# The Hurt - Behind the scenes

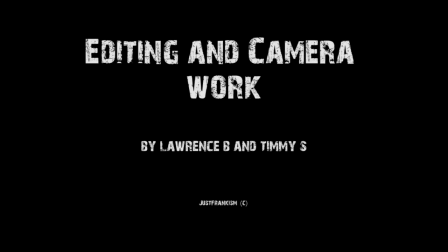Hello, I'm Laurence Brookfield and I was the editor in The Hurt. Hi, I'm Tim Sayers, I was the camera operator for The Hurt. Okay, now we're just going to click play and then we're going to talk you through what we did. Yeah.
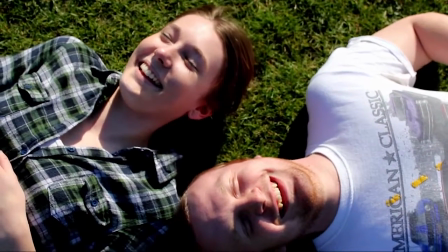Okay, so starting off here, mainly just keeping the two together and opening on a kind of long shot with a fade in and a fade out to show time passing. What did you think of the camera work on the next scene?
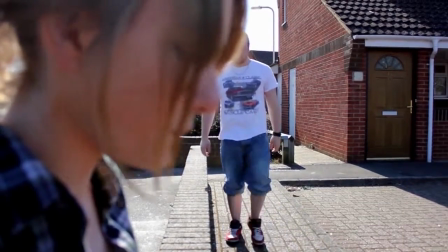For this one we used a wider shot for a bit of framing for Lauren to keep her in focus really and then move into a shot
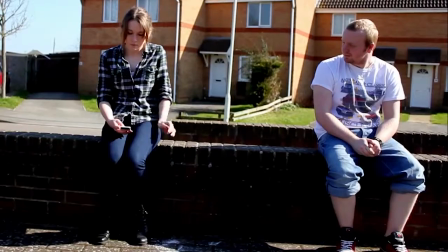that shows that they're kind of close together but still show that they're getting the distancing between the five and not actually touching each other.
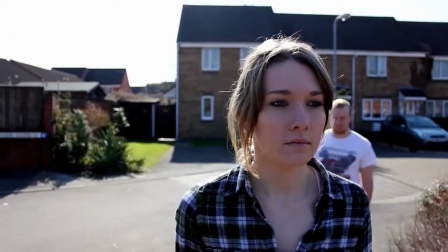Okay then we had a little flash of something and that really connects what's going to happen in the future and then again using another fade to show time passing.
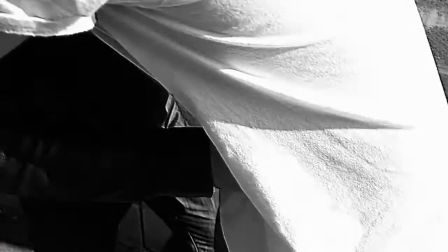If you keep watching then it happens once more. We see that and Elton is gone.
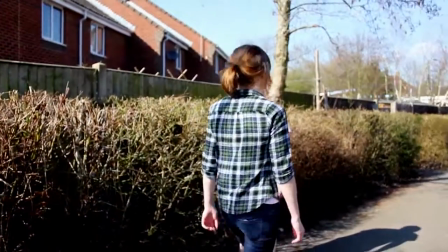What do you think about how you did the cameras?
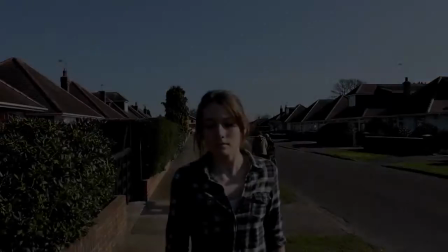This was an interesting shot to film.
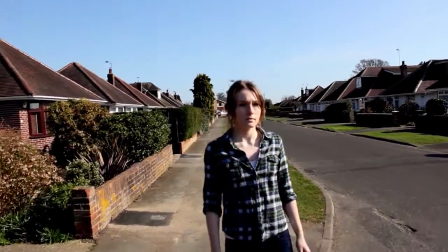It was trying to keep with Lauren while staying at a certain level of steadiness. And kind of following her was difficult, but it really it really worked for the piece, you know, and kept to kind of an intimate idea with that.
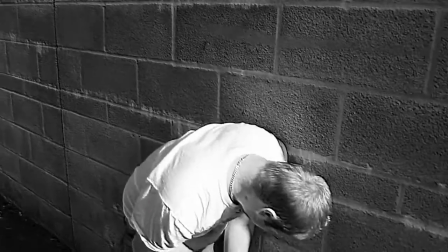Yeah, and also with all these scenes linked together, we mainly linked it with the, well, I mainly linked it with the music,
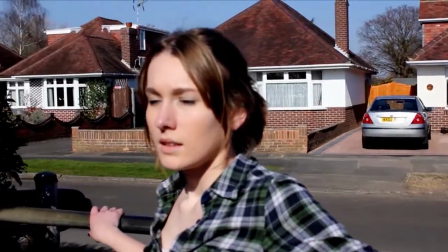being that every shot really has, as the music goes on, we see that the story follows the music,
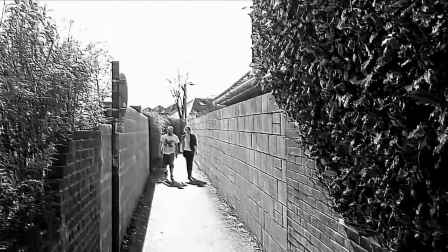and this was a really interesting editing telling, as, if we pause it there for a second,
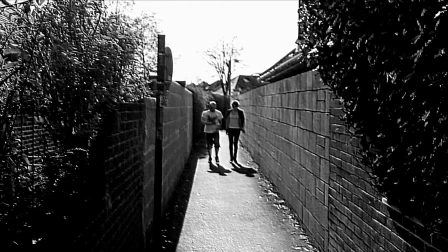with that scene that's just happened there, it took us, how long did it take us to do that again? It took us about 30 seconds to get ready for the next shot so we could easily, smoothly transition between the two and give an idea that it's almost a memory.
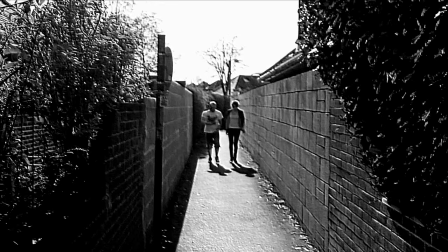Yeah, because in the editing stages, when we watched the Hurt, it almost seems like it was a simple shot, just changed to different colour durations, but it's actually two separate shots but we've edited out a huge bit in the middle because we had to wait for a bit didn't we?
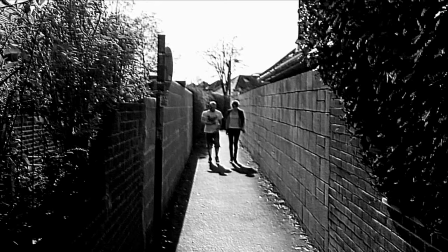We had to wait for the actors to actually get in position as we continued from one shot onto the next without actually stopping the recording and what did you find of that? It was quite a difficult shot to pull off but we really pulled it together to make it work.
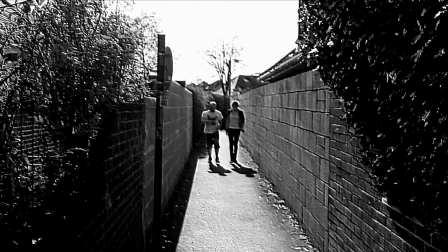Okay so we're going to play again.
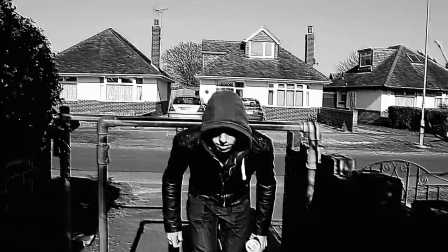Okay, so on this show, I mainly kept it black and white, and talking to the director, that's what she wanted as well.
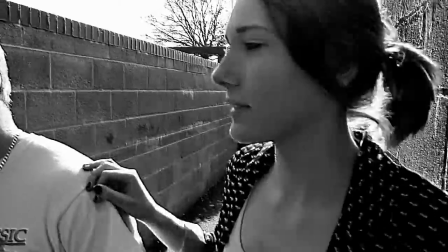We wanted to kind of show that this was really dark and bleak,
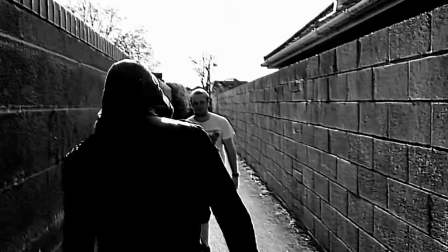so the colour durations are very pixelated and very naturalistic lighting.
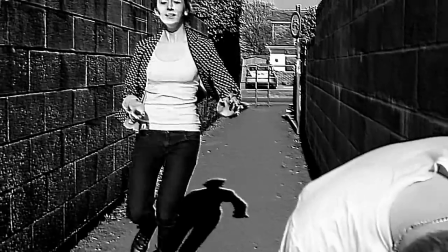The music here, we really wanted to kick it in to really create a sense of disturbia to the audience,
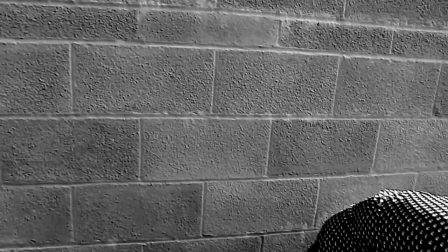to make them feel out of place and uncomfortable. What did you find filming on this, because we found that it kind of,
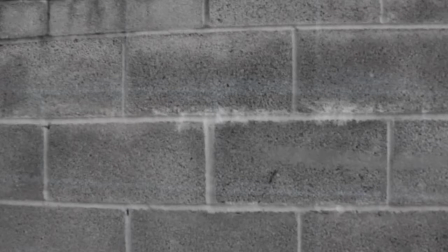we paused it day again before the next transition, what did you find filming that shot, how did you find filming it? Filming it was quite interesting, it was quite a tight space to be working in so it was trying to keep it far away enough that we still
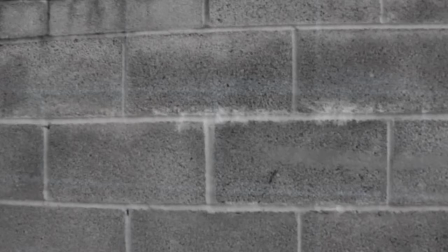can see the characters appropriately but keep it close so we really kind of connect with them as characters. Yeah, and we took about three shots, didn't we, on that one? We took the one about the long shot with the characters being stabbed.
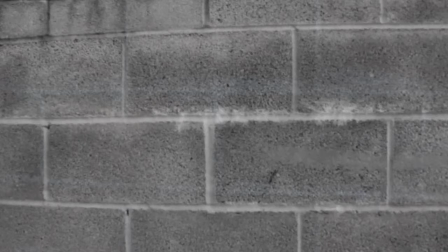We took another shot of the... Well, actually, what kind of shots did you actually want to do? Because we mainly had a controversy between me, the director, and Tim, our cameraman. And we wanted to see how the creative shots... I mean, what did you find of making up your own shots?